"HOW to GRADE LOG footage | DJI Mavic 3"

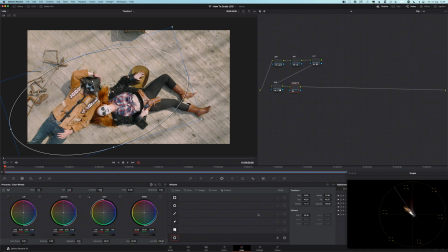(8:12)
So in order to correct the outside, I'm going to invert the note, going to my back to my curves. I'm gonna enable editable splines, that's already on, and then I'm gonna select the lower point, turn it up a little bit,
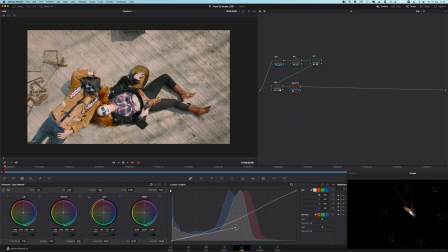(8:30)
and if you look at the outside, you don't want it to be obvious, you just want it to have a little effect that the eye goes toward the lighter parts of the scene. So like that, so before and after, before and after.
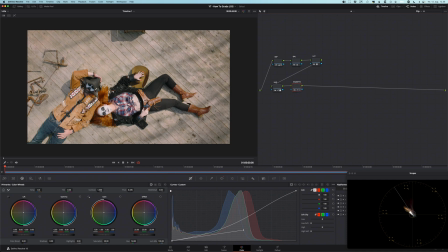(8:49)
I've seen some people make an outside note and then after they do the outside, after they do the correction outside, they do correction on the inside where they tweak the curves.
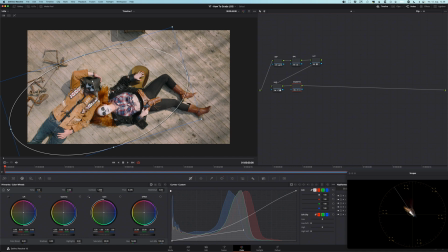(9:04)
But here the inside is the skin and you should have the skin perfectly balanced and exposed in the first note. So there shouldn't be any need for that. But what I'm going to do is I'm going to create an outside note.
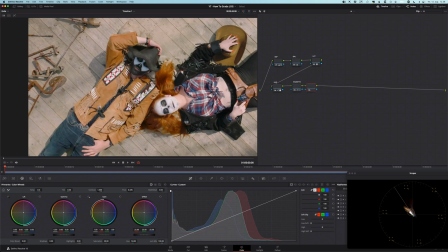(9:20)
Add note outside. And I really don't like this video effect from these drone cameras.
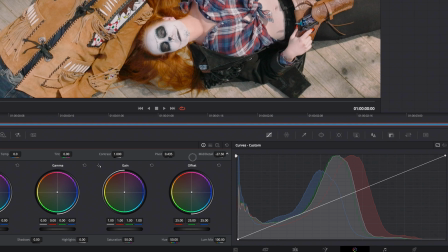(9:27)
It looks way too sharp. And so I'm gonna go to the mid-tone detail here and turn it down quite a bit, like 30 or something.
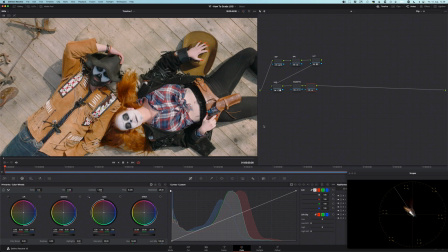(9:35)
So if you see before, and after, maybe zoom in a little bit more.
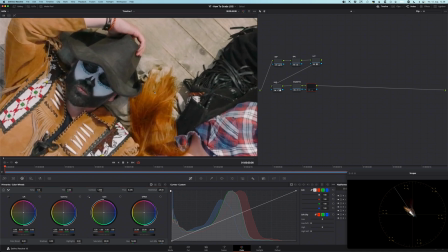(9:43)
It just takes the edge off this, the footage. So before, after.
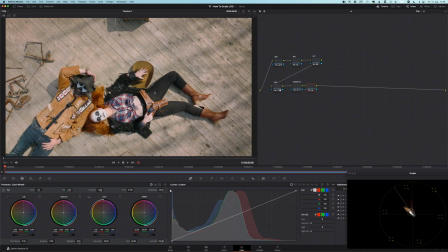(9:50)
Zoom out a bit, it might be hard to see, but that just makes it look a little bit more cinematic.
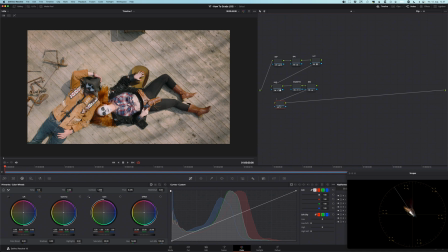(9:59)
And the final thing I think I'm gonna do here, since this is a Western, we need some grain. So go to the notes, oops, find your film grain, here you have it.
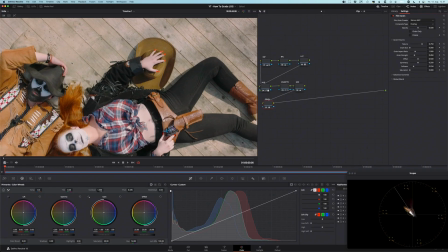(10:16)
And I'm gonna go for the 35 millimeter 400T. Gonna zoom in quite a bit, like 400% or something like that.
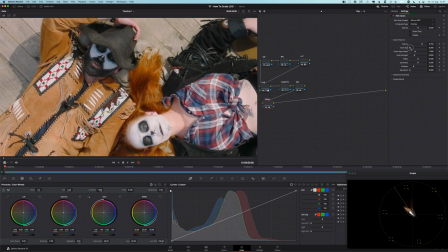(10:24)
Take a look at the skin. And I'm gonna increase the grain size so it's pretty visible. I'm gonna have to overdo it quite a bit here for YouTube and YouTube compression, but I hope you can.
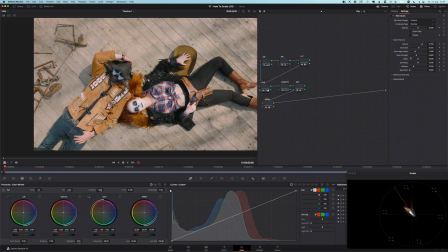(10:39)
This is quite a bit more than I would normally do, but I hope you can see it.
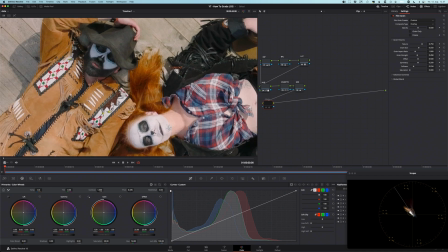(10:46)
So this is before.
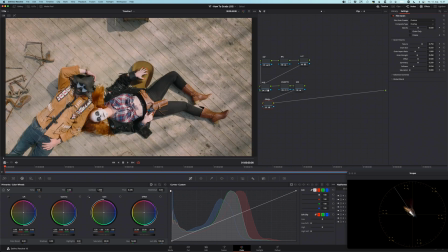(10:49)
If you take a look at her skin here, and after, before and after, and if you zoom out, before and after.
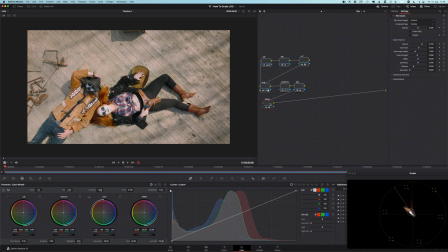(10:59)
Okay, so that's the basics of color grading log footage, bringing it into a Rec 709 world. But let's just recap. So let's just disable all the notes and go through them one by one.
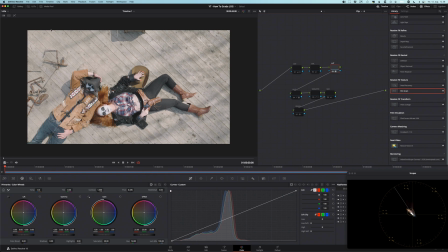(11:16)
So the first thing we did was we added the LUT, the DJI D-LUT to Rec 709 LUT to normalize the footage. Then we prepended a couple of notes and we did an exposure correction and a balance correction.
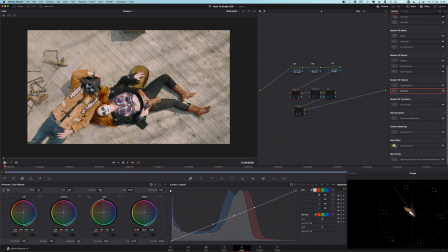(11:35)
After that, we did a hue correction for her nails here, you can see here. We did a small vignette, subtle vignette. We brought the mid-tone details down in the two talents and we added some grain.
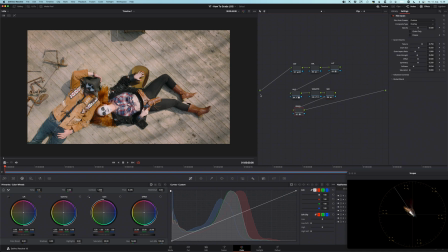(11:52)
Now you can, of course, always after you do your looks and look adjustments, you can always come back to your exposure and fine tune your exposure if you need to do that. So no, nothing wrong with that. That's perfectly normal, but this is the concept.
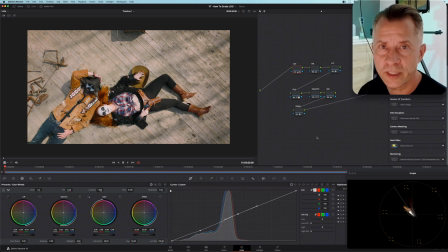(12:12)
This is basically, this is how you get your log footage into a Rec 709 world and make it look good.